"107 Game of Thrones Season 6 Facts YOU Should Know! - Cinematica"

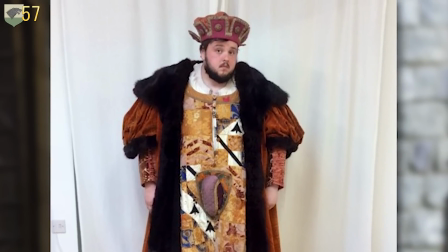12:15 The costume department threw together a horrendous King Henry wannabe wardrobe and told Bradley that he would be wearing it on screen once Sam returned home.
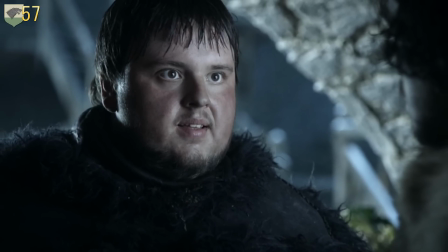12:23 Bradley didn't think twice about it. By his logic, maybe Sam just dressed like an idiot before going to the wall.
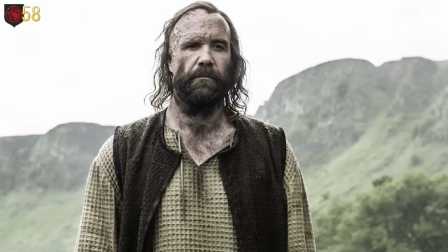12:28 The episode The Broken Man started with a cold open,
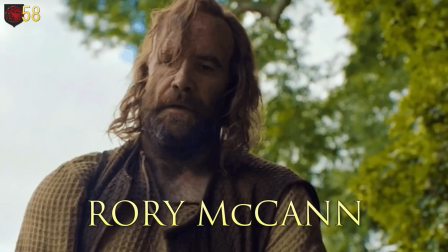12:31 an immediate scene before the title sequence in order to not reveal Rory McCann's name in the opening credits until after he appeared on screen.
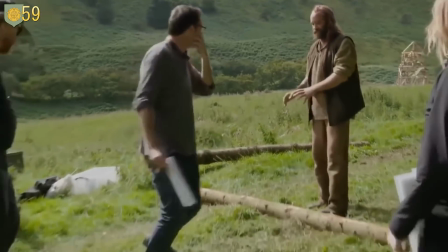12:38 The Broken Man was written almost as a standalone episode.
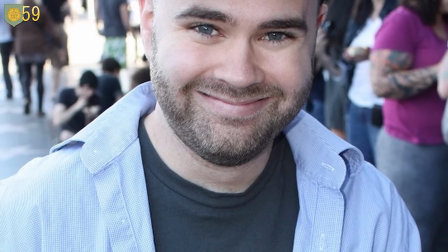12:41 Writer Brian Cogman calls it a three-act play that doesn't really feel like the world of Game of Thrones until the end when everyone is slaughtered.
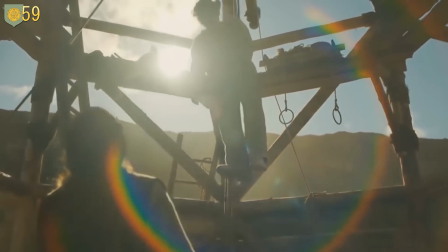12:48 You know, a Game of Thrones trademark.
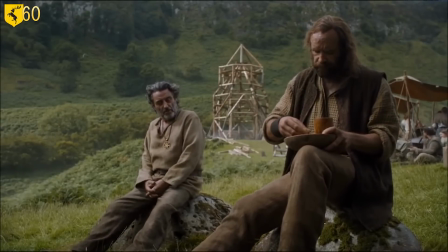12:50 Ian McShane's character, Brother Ray, is an original role for the show, but a mashup of two smaller characters from the book, Septon Meribald and the Elder Brother.
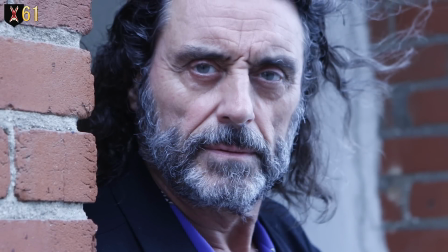12:59 In his press junket, McShane openly admitted that his episode was tied to the return of a beloved character.
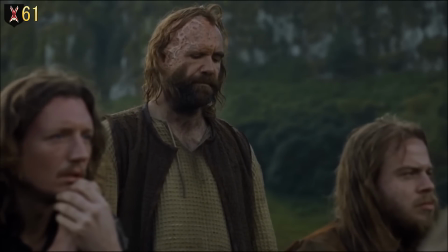13:04 Pretty much every fan realized he was talking about the Hound. McShane's response to the fiasco?
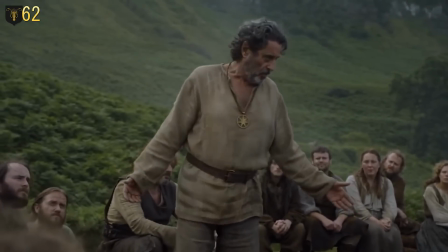13:09 It's only tits and dragons. The title, The Broken Man, is an allusion to a speech made by Septon Maribald in the book.
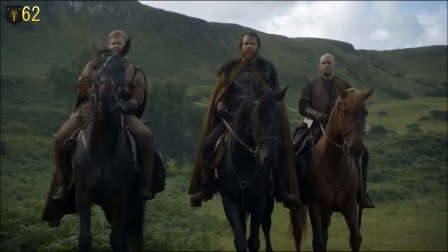13:15 The speech, a commentary about the sheer horror of war, is considered one of the best written moments in the entire Song of Ice and Fire series.
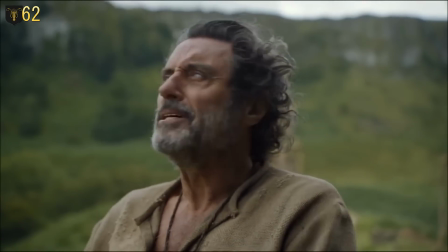13:22 Unfortunately, it didn't make it past that title in the show, but Brother Ray delivers a similarly themed speech.
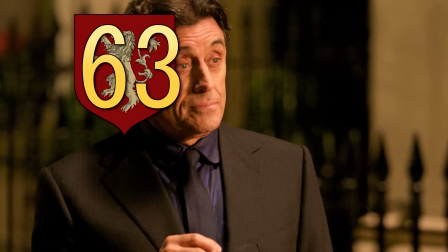13:28 McShane was hired for the role because of the speech.
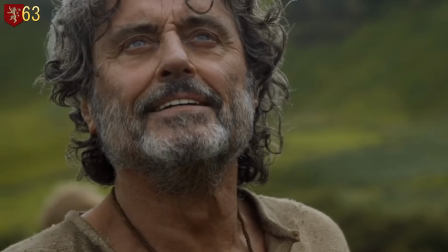13:30 He previously starred on Deadwood, a show known for its soliloquies, so the production team knew that he was the right guy to tackle Rey's sprawling monologues.
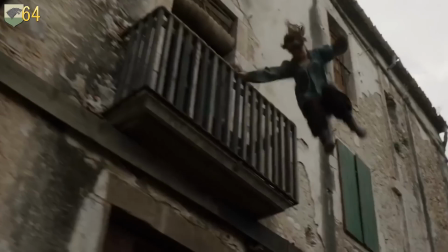13:38 For Arya and the Waif's big Terminator chase scene in No One, the stunt team prepared many over-the-top stunts for Macy Williams to perform.
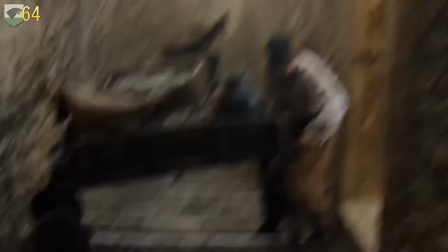13:45 Williams rejected them though since Arya is a pragmatist and a survivalist who wouldn't do a crazy dive just for cinematic effect.
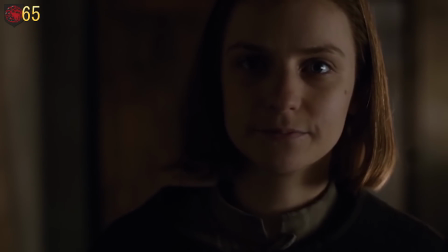13:51 This season features numerous scenes of Arya getting her ass handed to her by the Waif,
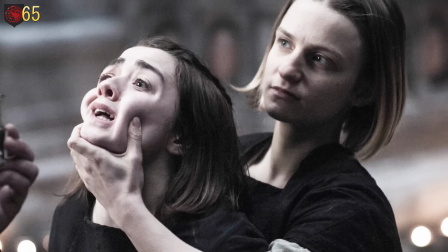13:55 which turned out to be easy for the actors since Faye Marcy was a better swordsman than Macy Williams.
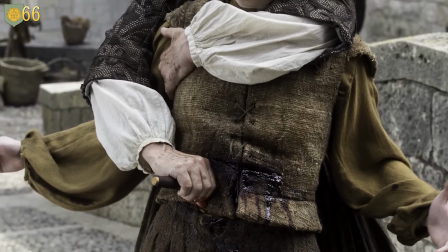14:00 There was rampant speculation that the Arya we saw get stabbed wasn't Arya at all, but someone else wearing her face.
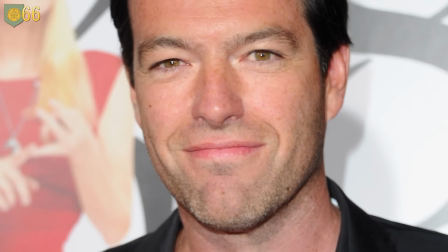14:07 While that theory got debunked in No One, episode director Mark Milod wanted to remind everyone that Arya is still young and ambitious and therefore prone to making mistakes.
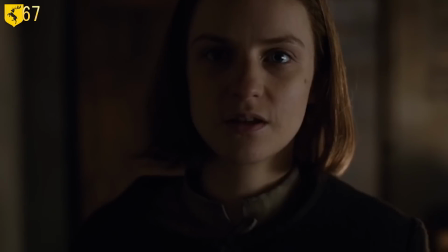14:15 Some fans were disappointed to miss the Waif and Arya's battle or the Blackfish's final stand.
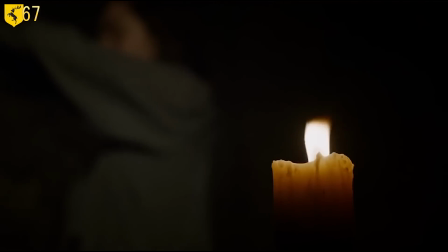14:21 Milod explained that it was because Waif and Arya's battle was in the dark and because they wanted the Blackfish's last stand to be with Brienne,
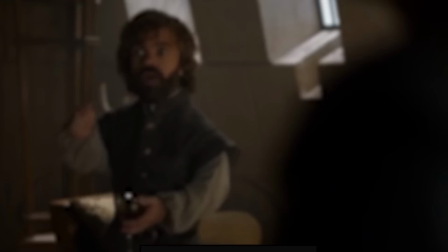14:28 in order to leave his storyline on an emotional note rather than a violent one. Tyrion once again brings up his brothel story about the honeycomb and the jackass.
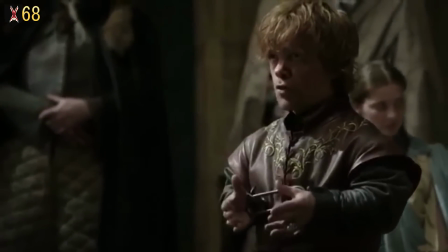14:35 He last attempted to tell it as a prisoner back in season 1.
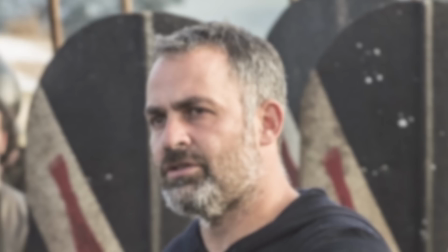14:38 He's cut off again this time, but with the addition of the line and the madame says, The final two episodes of season 6 are directed by Miguel Sapochnik.
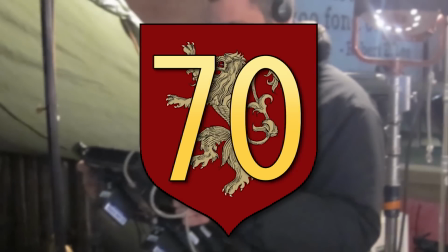14:46 You might recognize his name as he directed the episode Hardhome. Sapochnik's directorial style is notably cinematic because he is influenced by big blockbusters.
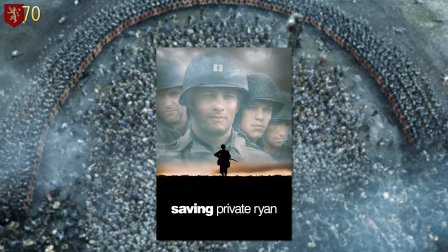14:55 The Battle of the Bastards tapped into films like Saving Private Ryan, Lord of the Rings, and Braveheart.
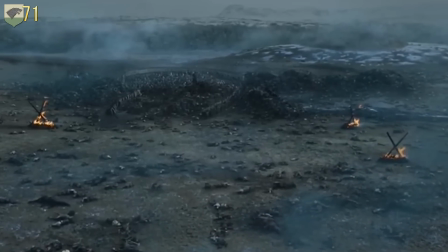15:00 Sapochnik was determined to keep the airborne assault scenes grounded in reality.
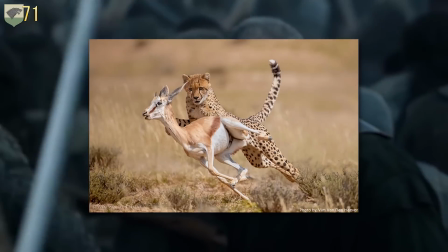15:04 He referred to actual footage of World War II fighter planes, as well as the framing of fast animals and nature documentaries in order to set up his shots.
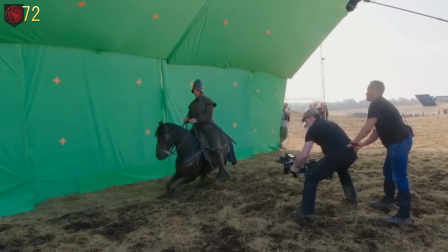15:12 The Battle of the Bastards went by a different name on set. The horrific bloodbath was affectionately referred to by the cute abbreviation B.O.B.
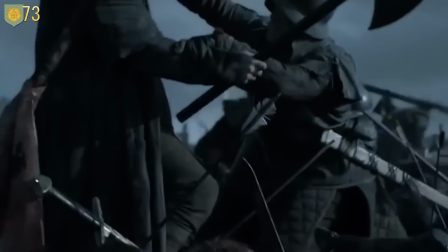15:20 The Battle for Winterfell in that episode was completed after 25 days of shooting and was considered the largest scale shoot yet for Game of Thrones.
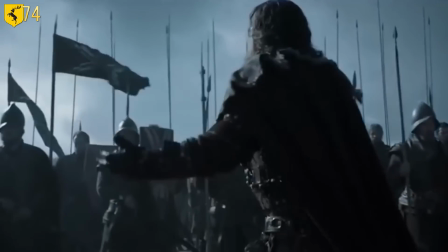15:28 The Battle for Winterfell featured around 500 extras. In addition, the Stark and Bolton armies were trained separately to make them more competitive while filming.
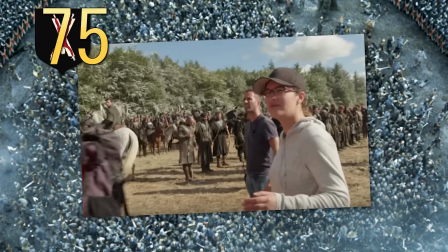15:36 The series' horse master, Camilla Nopuras,
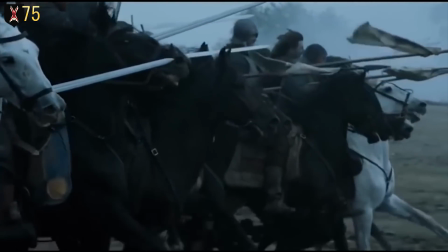15:38 was hounding the showrunners for more work until Battle of the Bastards used a total of 80 horses, the most she had ever been responsible for on set.
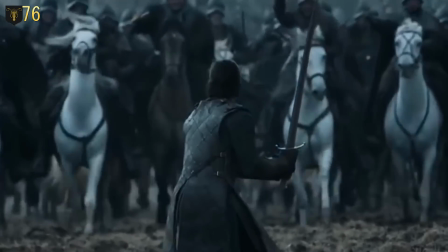15:46 The cavalry charge towards Jon Snow was not done in CGI.
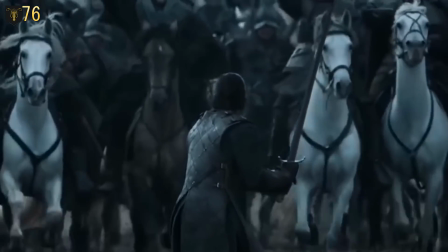15:50 The horses really were charging full speed at Kit Harington to make the scene feel as real as possible.
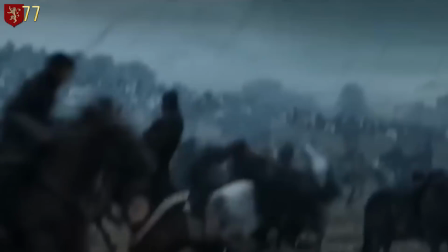15:56 As Kit Harington put it, it was terrifying. The Battle of the Bastards was inspired by several historic battles, such as the Battle of Agincourt and the Battle of Kanai.
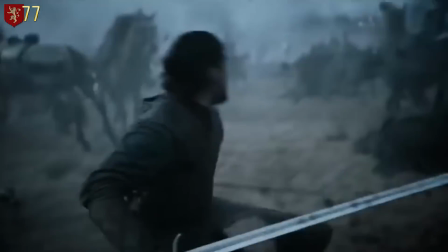16:05 Outside of history, Sapochnik also took inspiration from Akira Kurosawa's ran.
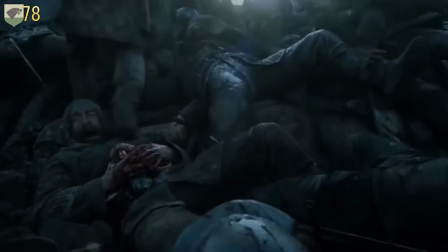16:09 The body piles towards the latter half of the battle were inspired by ancient and even some modern battles.
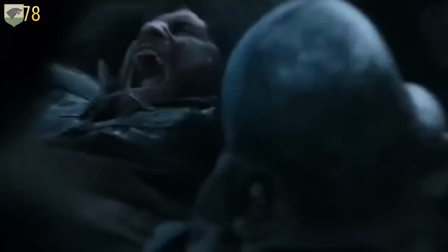16:15 In those battles, there were accounts of bodies piling up so high, they were obstructions on the battlefield.
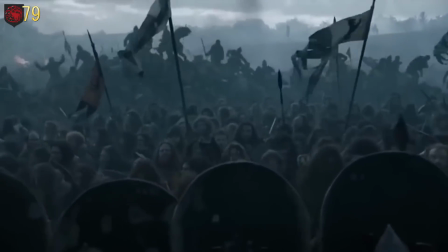16:19 Every fake body used in the pile was dressed just like the real extras.